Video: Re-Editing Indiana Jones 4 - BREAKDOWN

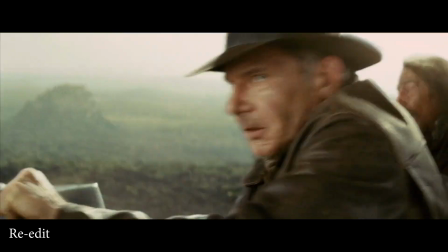[16:24]
This guy hops out, and there's another edit point here.
Do svidaniya, Dr. Jones.
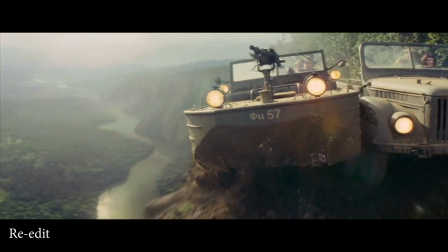[16:30] Do svidaniya, Dr. Jones.
And then this edit is the same, and now Shia LaBeouf comes to the rescue.
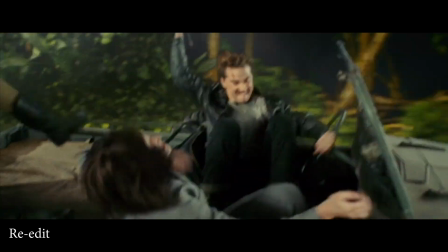[16:36]
Still highly unbelievable. It's like not bloody likely,
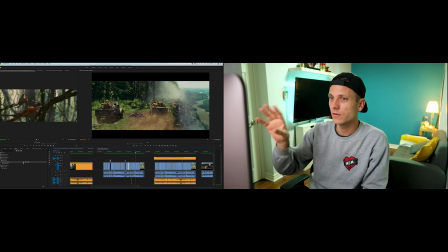[16:41]
but I do think it's better by removing just even a couple of those shots of him swinging through the forest because they bothered me. And I just shortened this sequence just by a bit because, again, just because we can drive on the side of a cliff with CG for 2 minutes of a film, I don't think we need to.
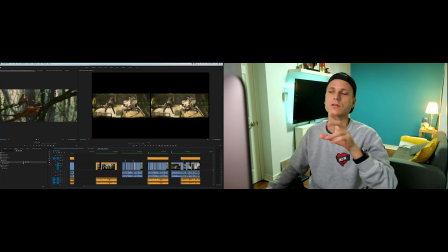[16:59]
Moving on to the next scene, the ant hill sequence.
Wow!
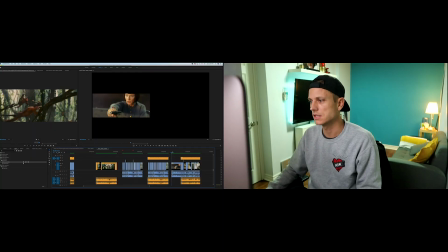[17:10]
So let's see the original film.
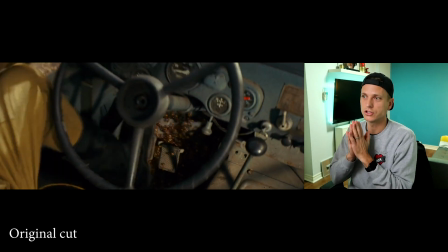[17:16]
They landed on an anthill, all these giant kind of killer ants, so they have to escape.
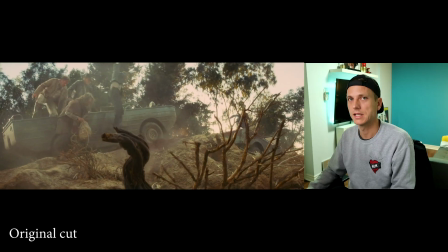[17:23] See also what? Big damn ants, go!
Big damn ants, as Harrison, Indiana says.
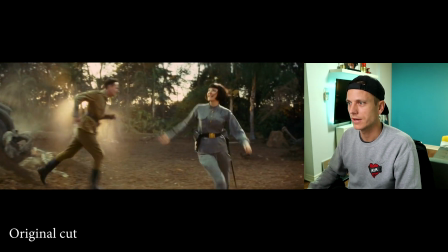[17:33]
So now they're all in a fight for their own lives. Okay, before I get into that, the problem I had with this ant sequence, 1, the fight sequence was too long, and 2,
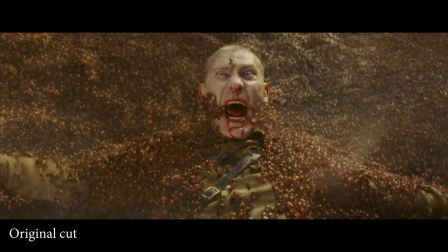[17:45]
seeing the big bad Russian guy get swallowed up and brought into the anthill
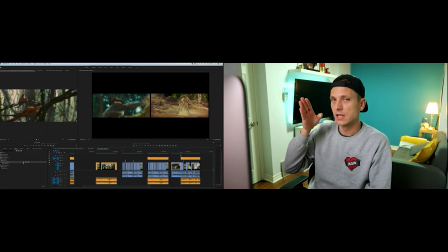[17:52]
did not work. It took me out of the film. So I'm going to take it out of the film and see if it improves.
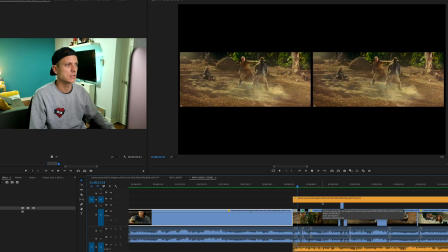[17:58]
To reduce their fight, I just tried to find a punch where it was similar. I just took a different shot.
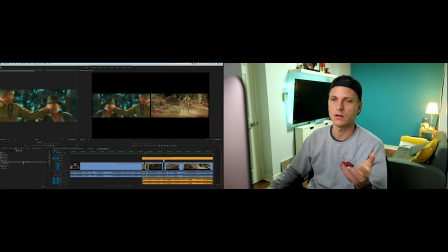[18:05]
The original has Indy's ear being held, and this fight scene was extended. So all I did was take that shot, flip it horizontally so it fit in
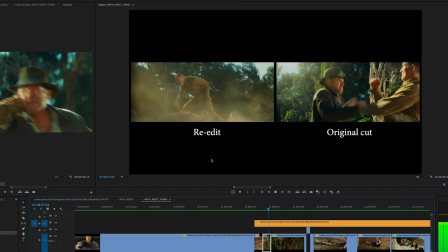[18:19]
here just to speed it up. I took out 23 seconds of this fight scene. Fight scenes generally aren't realistic, especially when you just have 2 grown men punching each other with bare fists in the face repeatedly. It takes one of those punches to be knocked out cold. So seeing 23 seconds of it is excessive. So
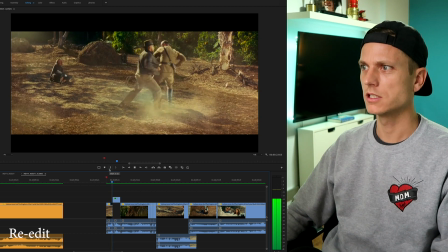[18:49]
now you'll see. He goes to punch him, he swings around, I flop the image, the color's off, so I'd have to correct the color.
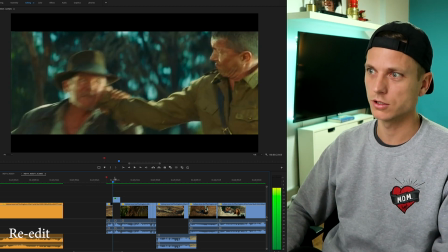[18:57]
It goes from a bit more orange to a bit blue, but little minor color correction there would fix that.
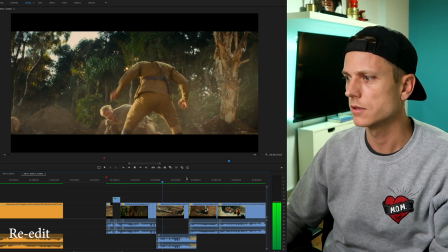[19:06]
So let me jump ahead.
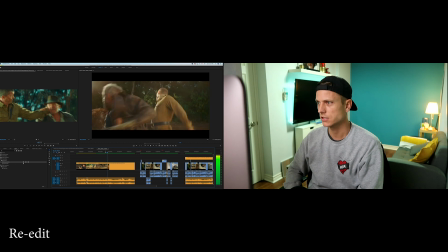[19:12]
Look at how many punches to the face. Did I shorten this? Hopefully I shortened this.
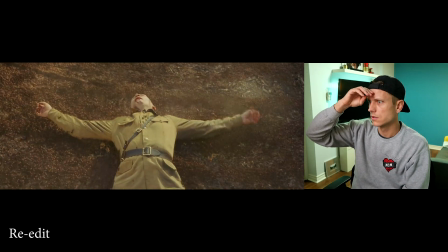[19:17]
Okay, so here in the theater, I was like, oh wow, that's cool.
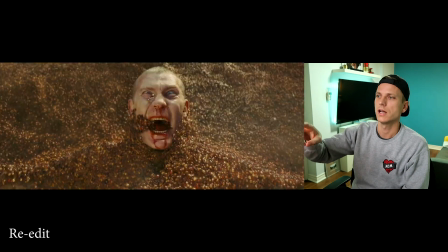[19:22]
Oh damn, they're going in his mouth. I don't think we need 2 shots of Indy, like this second one.
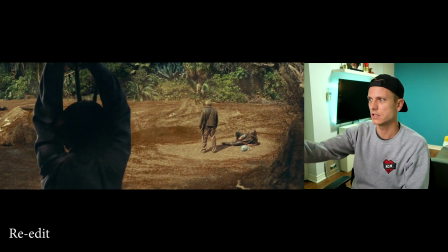[19:27]
Not necessary. This shot just didn't work.
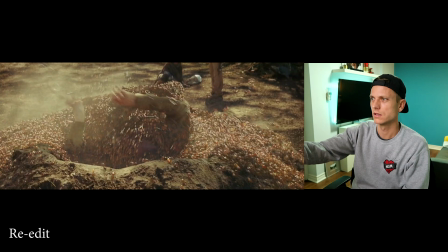[19:31]
And seeing him brought into the ant hill and just this visual just was too comedic.
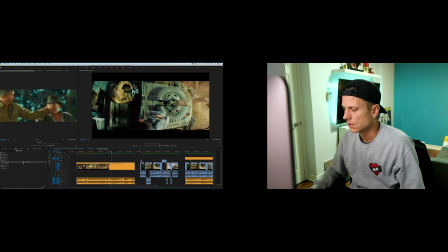[19:41]
So let's see what I did.
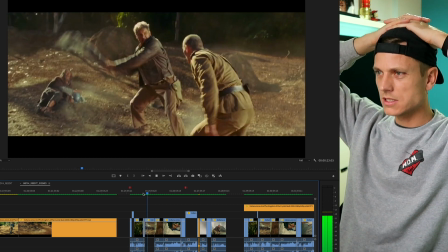[19:44]
Kicks him in the face. Please tell me I reduced the amount of times he gets punched.
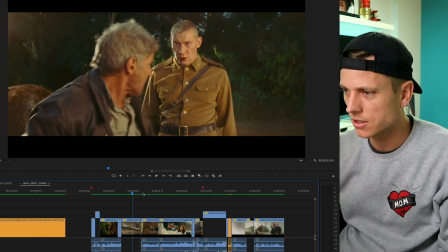[19:53]
I should have. Let me try and fix that. I think that's too many times.
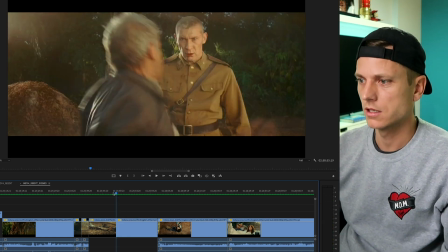[20:01]
So we'll go left and then a right. I just took out almost 3 seconds.
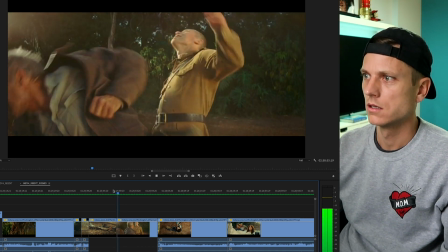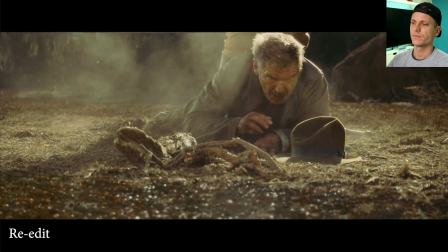[20:13]
Okay, let's see.
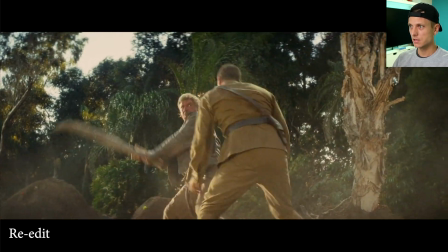[20:17]
Hits him in the legs, the guy's down, kicks him in the face, the guy gets up, smashes him on the head with the wood, 2 punches.
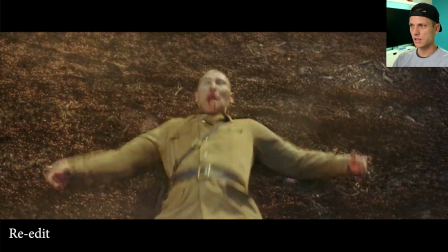[20:27]
That's it. I don't think it needed more than that.